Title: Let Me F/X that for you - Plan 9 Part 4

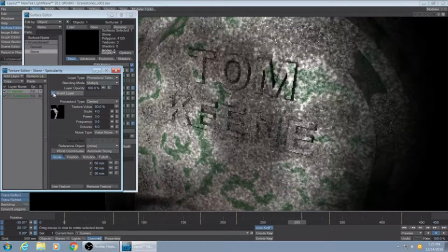(8:17)
It looks okay in black and white though.
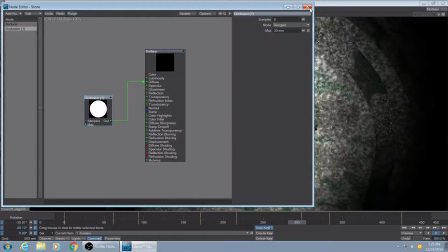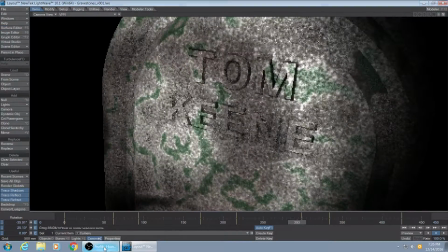(8:26)
Now, as for the logo, the movie's logo, I did this work in Illustrator.
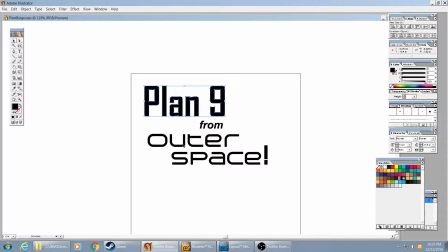(8:32)
Just used 3 different fonts. Made it a little futuristic there where it says outer space.
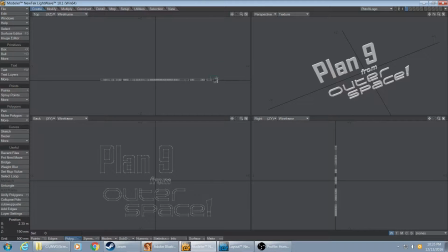(8:37)
I can take that file into Modeler and extrude it out a little bit.
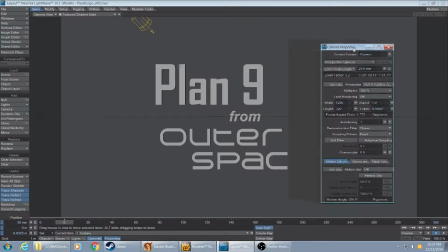(8:42)
I don't need to extrude it much. I could have left it 2D, but I'm going to introduce it with a 3-dimensional animation.
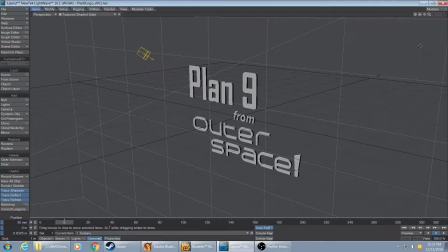(8:49)
So I'm working on that now. I'm setting up a kind of a fisheye lens camera, and I want a dramatic angle.
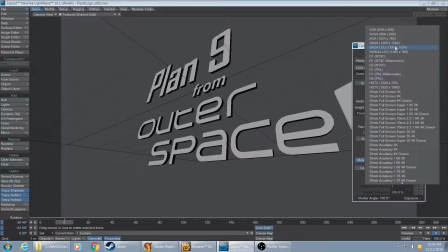(8:57)
I want kind of a Dutch angle, or a,
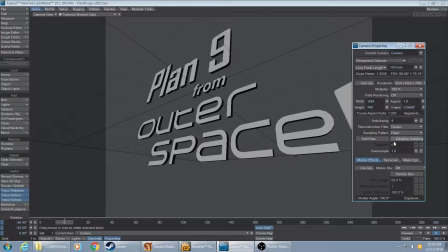(9:03)
what you'd see in a Batman movie or something from the 60s. So this is the final position I want the logo in, and what I'm going to do is I'm going to set it in time,
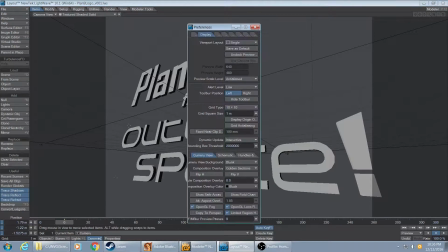(9:14)
and then I'm going to go back to the beginning of the animation and then move it out of frame.
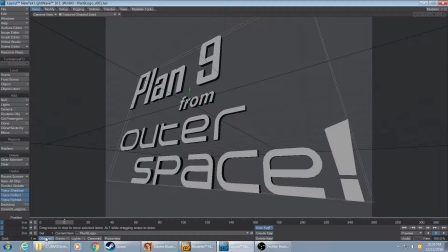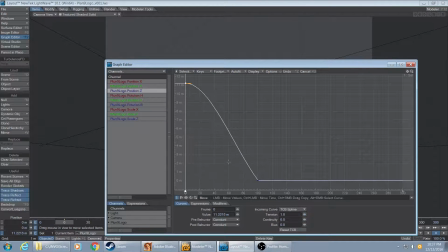(9:28)
Well, not exactly out of frame. So what I'm going to have to do is I'm going to have to add some fog in the distance so that it doesn't appear right away.
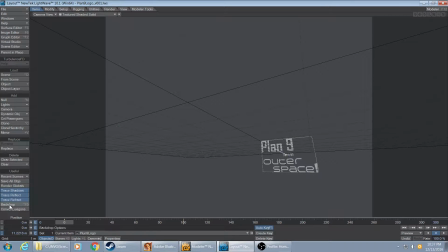(9:36)
I want it to kind of zoom into view and do that pretty quickly.
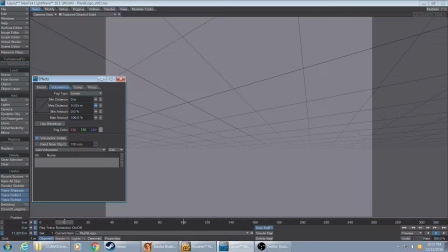(9:40)
Okay, here's my fog. It's gray fog right now, but I'll make it black soon enough. And I thought, outer space, make this a little bit more interesting.
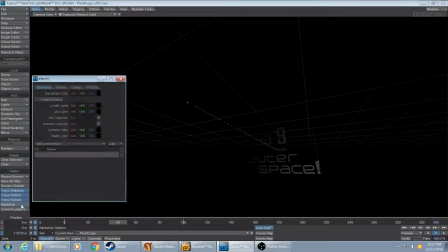(9:51)
I'll have stars. I'll add stars so it looks like space, and the name comes shooting forward.
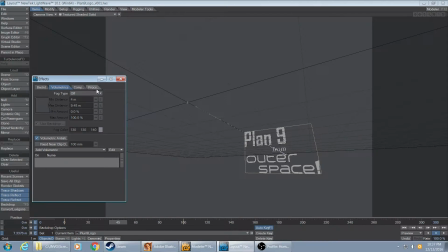(9:57)
And then I had a brilliant idea.
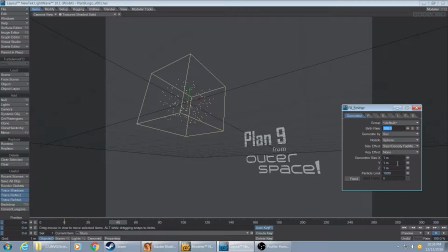(9:59)
I thought, Might look interesting if the logo coming in actually scattered the stars as it did, as though it were bigger than the stars, or I don't know what it's supposed to represent.
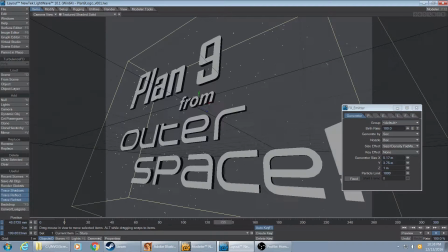(10:14)
It just was a cool idea I thought I had.
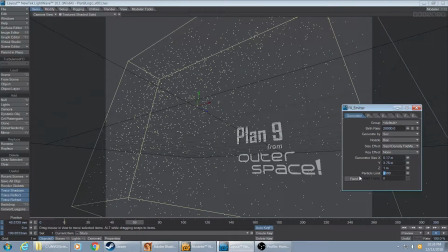(10:17)
Once again, these things you got to do them and look at them and then decide after you've rendered something out. And for Plan 9 for Ed Wood, Mr. Ed Wood, I'm sorry, but you're getting first draft stuff from me. That's all there is to it. I want to keep these videos normal, short and normal.
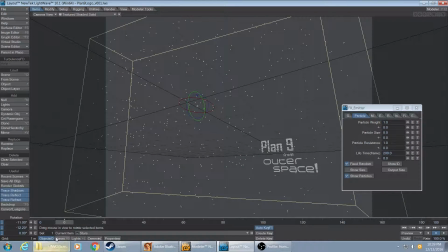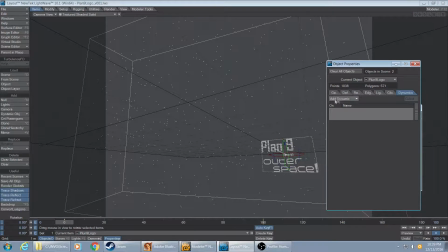(10:39)
All right, as I work through the
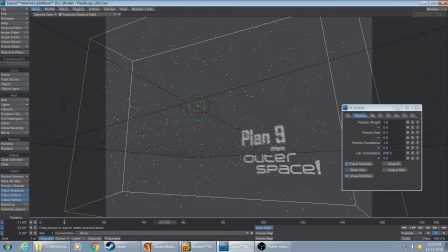(10:43)
dynamics of making the logo a collision object, you can see it's starting to move some of these particles as it slams into them.
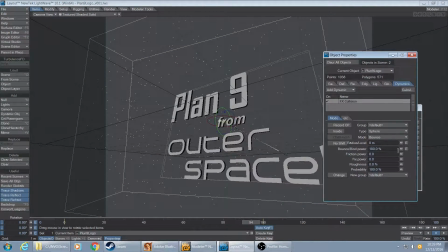(10:52)
But I don't want them all moving in a straight line as I hit them, so I add the shape of the collision object to be a sphere.
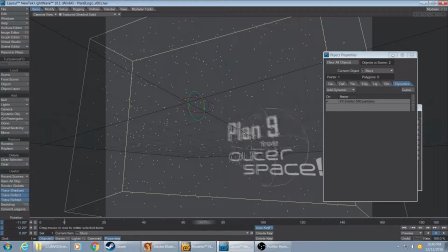(11:00)
So watch this. As it comes forward, scatters the stars in all different directions.
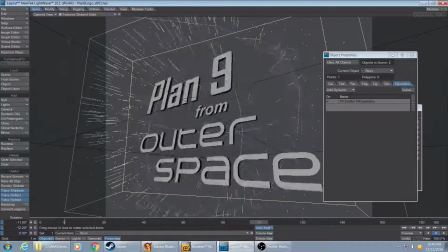(11:05)
That's the idea. The lighting for a scene like this, very simple.
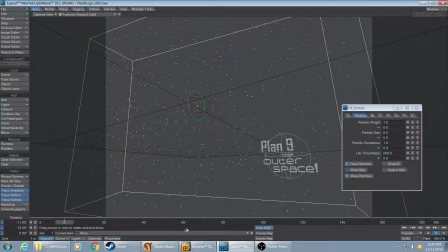(11:12)
Just one light. Just the idea is light up the logo, and nothing else needs to be lit. The stars themselves are going to emit their own light.
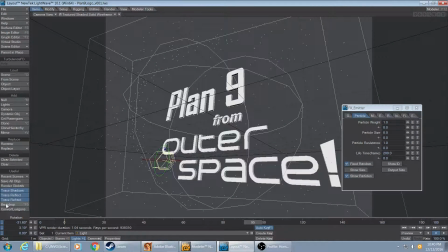(11:24)
Okay, that's going to work. Time to work on the stars.
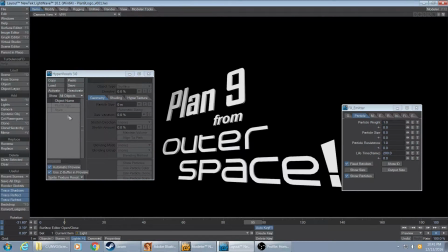(11:32)
Now there's a little technique called hypervoxels. It comes out a little blobby at first. My stars are too big and they're melding into each other. So here we go. That's a much more normal shape, size.
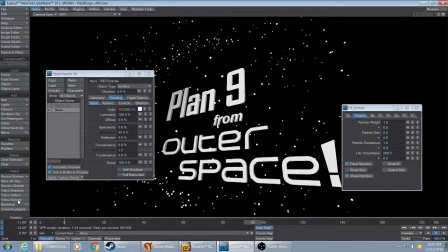(11:46)
This is black and white, so just making them white is going to work. Give them luminosity and nothing else.
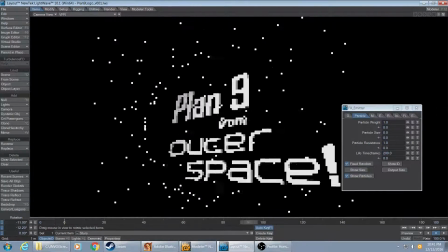(11:54)
And already we've got some motion here. I test this out a bunch of times.
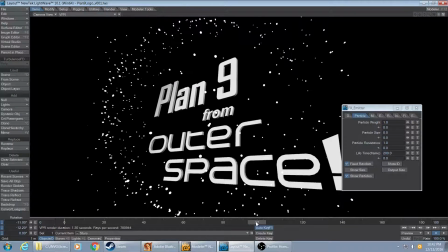(11:59)
I'm going to render a scene right now.
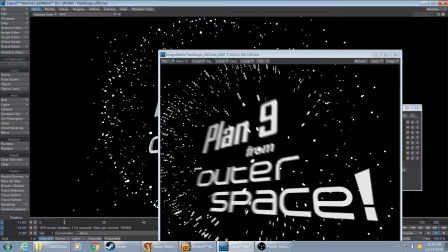(12:04)
And yeah, you'll notice the motion blur has broken everything into 3 pieces.
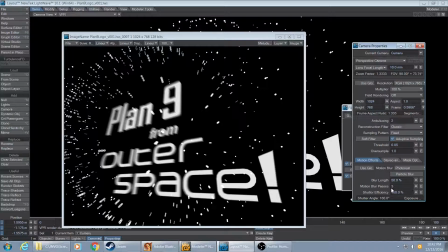(12:09)
And you can see it here, my motion blur passes.
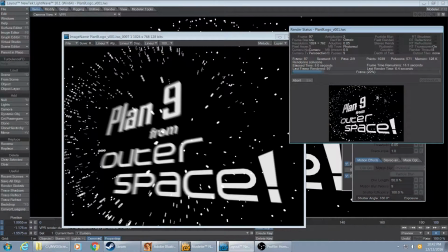(12:13)
If I change that up and try another render, you get a much more smooth and natural look to the blurring. Every once in a while, you know, each of these frames is a 30th of a second.